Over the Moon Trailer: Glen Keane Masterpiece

Hello and thank you for joining me for this quick look at Over the Moon.
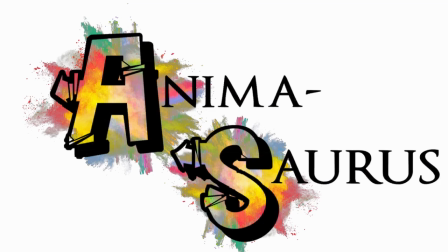What is Over the Moon you may ask? Well, Over the Moon is the directorial debut of Glenn Keane. Glenn has been around the animation industry for a long time. He started off with a career in Disney and was trained by the nine old men of animation. after 38 years he left Disney on good terms saying that there was an he wanted to explore endless new territories within the animation world since then he has done a short film called Duet which came out through Google's Spotlight series a beautiful little dance sequence which was magical to watch done in traditional hand-drawn style but using modern techniques He's also become an Oscar winner in 2018 for the animated or the best animated short Dear Basketball done with Kobe Bryant. But Over the Moon will be his debut directorial feature. So let's take a look at some of the directorial and framing choices he's made with inside this trailer.
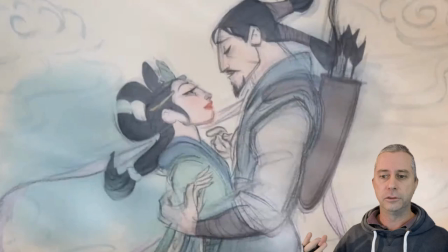[1:16]
First thing we get to see is some of the classic 2D drawings which Glenn's really well known for. So I'm super happy to see that he's done a sequence, which is definitely an introductory or a storytelling sequence, within the pencil drawing field.
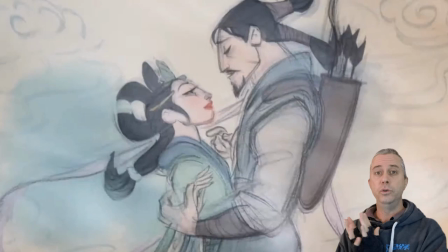[1:32]
So I'm really excited that we get to see some of his 2D traditional skills inside the feature.
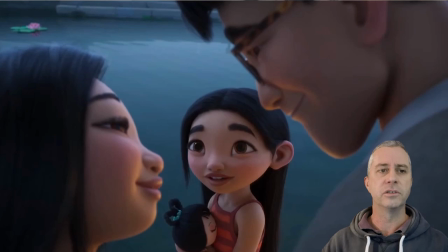[1:39]
Looking at framing choices, it's always great to just identify really nice framing. Within a simple shot like this, it's great to see we've got, rather than anything square, again, again, I say a lot about square framing.
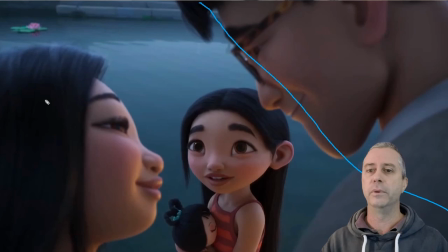[1:57]
And within this feature, we see a lot of diagonals which sort of happen within the flowing lines of the shot.
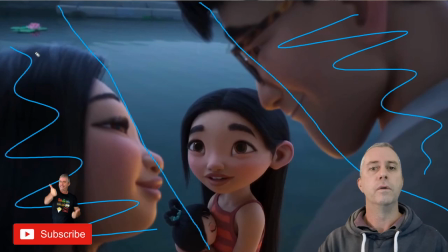[2:05]
So we've got foreground elements which are blurry, which, you know, focus your attention away from it. We've got background elements, which just add a splash of colour back here. That little, I dare say, we learn through the story that those lilies are going to be pivotal to the story.
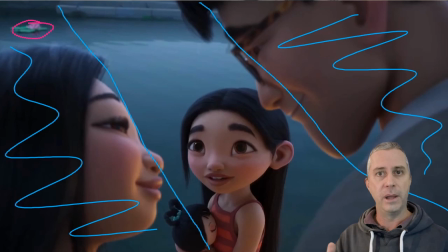[2:25]
So it's nice to see that a lily is included in a shot which is about the parents. And then our focus is definitely on her reaction to her parents' feelings. which in storytelling it's often really constructive to use reactions to
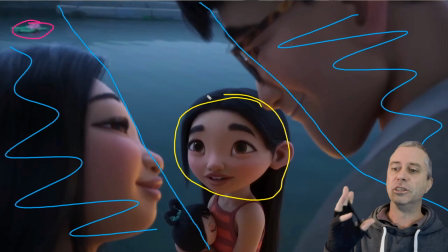[2:44]
things happening rather than the actual action you want people to focus on themselves. So it's nice to see that she's dead center.
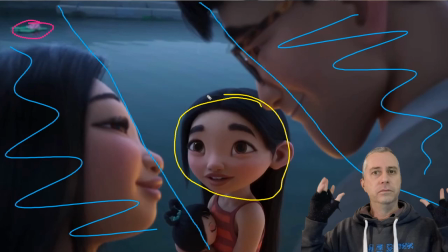[2:51]
We're meant to focus on her reaction and her feelings about this relationship which is of her parents.
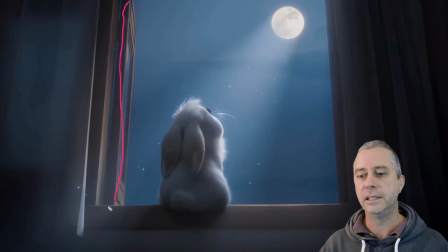[2:58]
And it is a story about the moon. So why not frame the moon with inside the frame? Here we go. Look at this. it's very classically using a window frame which everyone is used to but it's using a frame within the side the frame to give us this dark
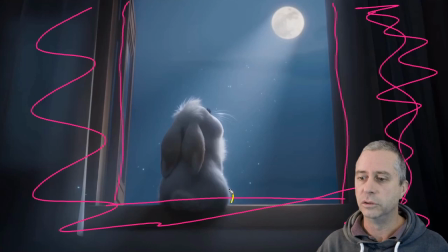[3:15]
border around the outside here and we do have a character which it comes into being quite a storytelling character you know it's a friend of the main character and of course looking up towards the moon which is a circle which definitely draws people's attentions which I love
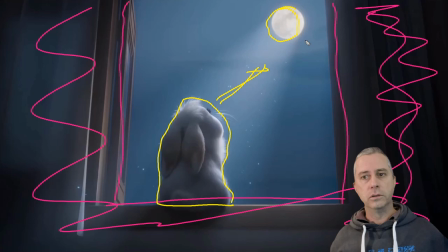[3:35]
but it's not center this is what I really like about this frame we've pushed the moon off to the side we've pushed the character off to the side and we've got all these leading lines which lead us up to looking at even this moon light you can see the moon light lighting up around the outside of this main character it's just a little bit lighter
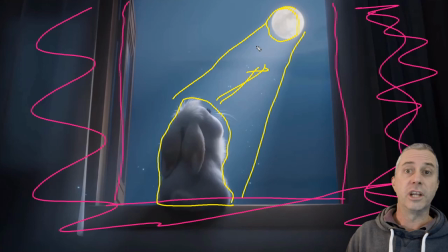[3:56]
inside that shaft of light which gets used quite a bit this shaft of light
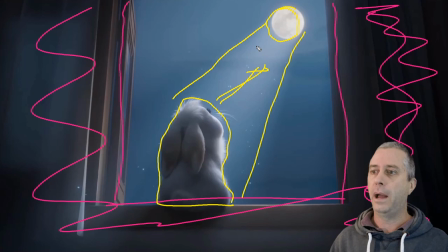[4:02]
idea gets used a little bit within the trailer but we've got this direction up to the moon.